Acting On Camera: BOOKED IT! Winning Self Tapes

It comes back to that piece of advice from the Ira Glass on storytelling video, that the way past that point is just to create a huge volume of work. Just give yourself a reason to make work over and over again and share it and so that's what our actors are doing today more power to them now let's take a look at duke's video so
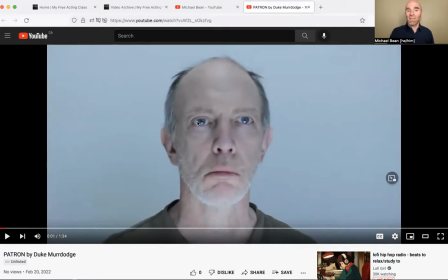8:29 so there's a light reflected in his eyes eye light the eye line is nice and close to camera the background is neutral uh this is um and i think possibly both the tapes we're looking at today one of my key pieces of feedback technically is that both of them are perhaps shot slightly
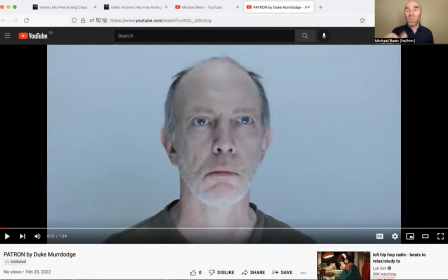8:45 too close and with both of them particularly the reader is so quiet it is very difficult to hear what the reader is saying and that makes it sound a lot like they are performing with a recording you know or possibly even you know like performing by themselves if it's quiet enough in both
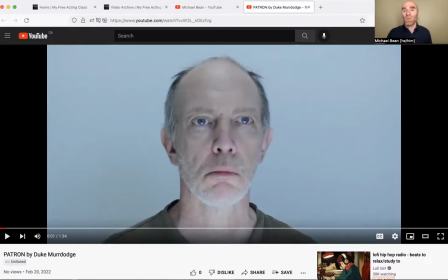9:01 of these cases i can't make out enough of the story and because i don't have the script right here in front of me I'm like well I can kind of get the idea from just what Duke's saying but I can't hear the other person and this is actually feedback that I shared a
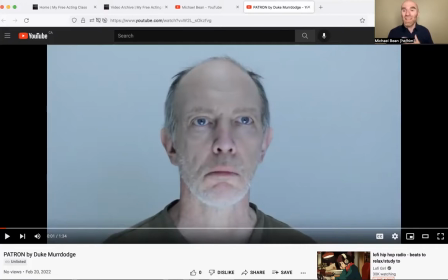9:15 few weeks ago that I got from my agent both of these things are on my mind because I got the feedback that I was shooting my auditions sometimes too close
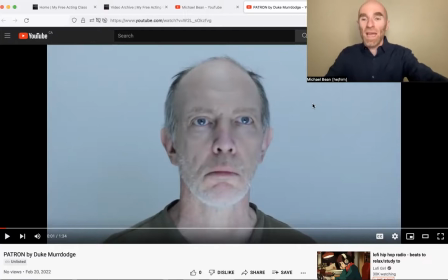9:24 you know here and that I had the volume on my computer because usually I'm I'm using a computer to read for the reader. I could have somebody on Zoom or on video on the computer, and then I'm recording with the phone. And I had my computer volume turned down so low that they could not hear the story.
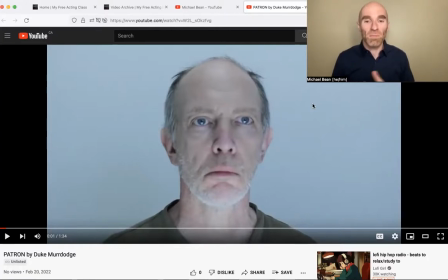9:43 So throwing that out there, you'll see that with both of these tapes, that that's a significant issue, I think.
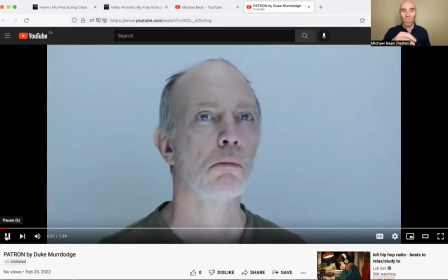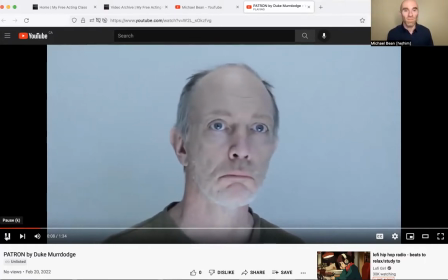right so particularly because the reactions are so vivid there you know and there were all these like really interesting vivid clear choices about reaction because
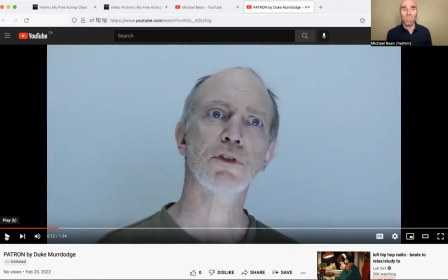10:11 we couldn't hear what you were reacting to duke it did make you look um like a little bit sort of spastic twitchy and maybe that was ultimately what you were going for. But I think that had we been able to hear it, then they would have seemed motivated. And I suspect they were. But listening to the tape, I can't make out what's on the other side.
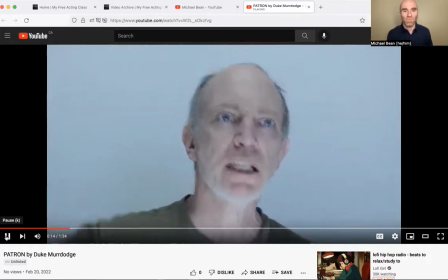10:31 It gives you the right to tell me where to go. I live in this city. This is a community center. I have a right to be here. Go back to whatever else you're doing.
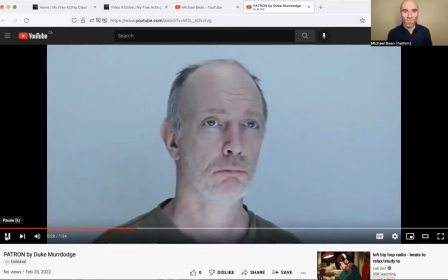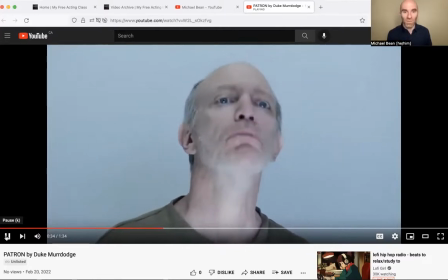10:50 i don't care i'm not going who signs your paycheck bring them out to talk
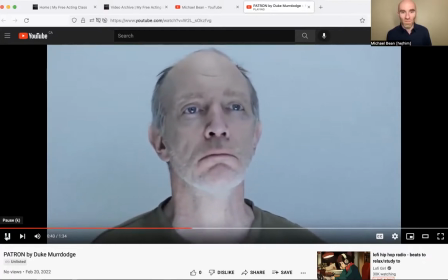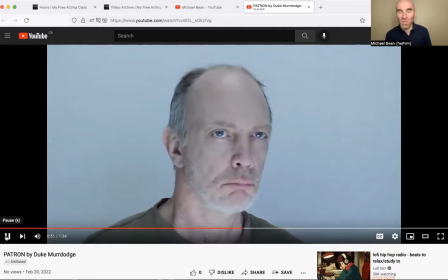11:08 so again the reactions are clear but i can't hear what the other person is saying and with this much as much of a conversation you don't
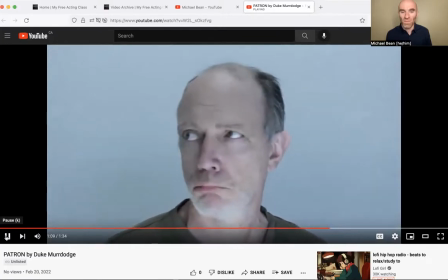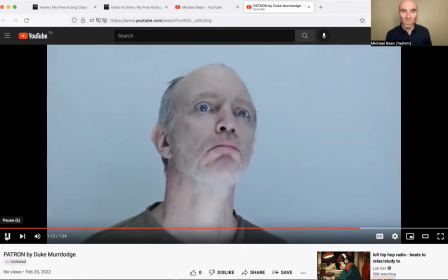want my business i get it I'll go somewhere where they respect people more than this place.
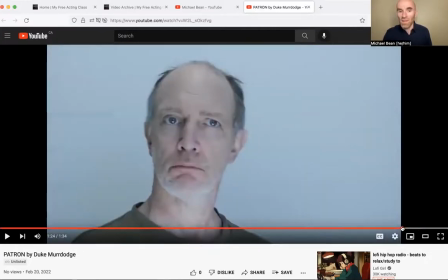11:47 Okay, so the really interesting, clear physical choices around telling the story here. There are a couple of these choices that to me read as theatrical or too much.
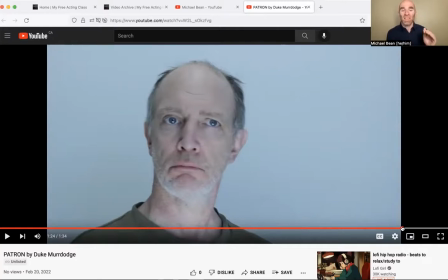12:02 I think it's like a little bit too twitchy right now. I think that, and this has come up in tapes before, Duke.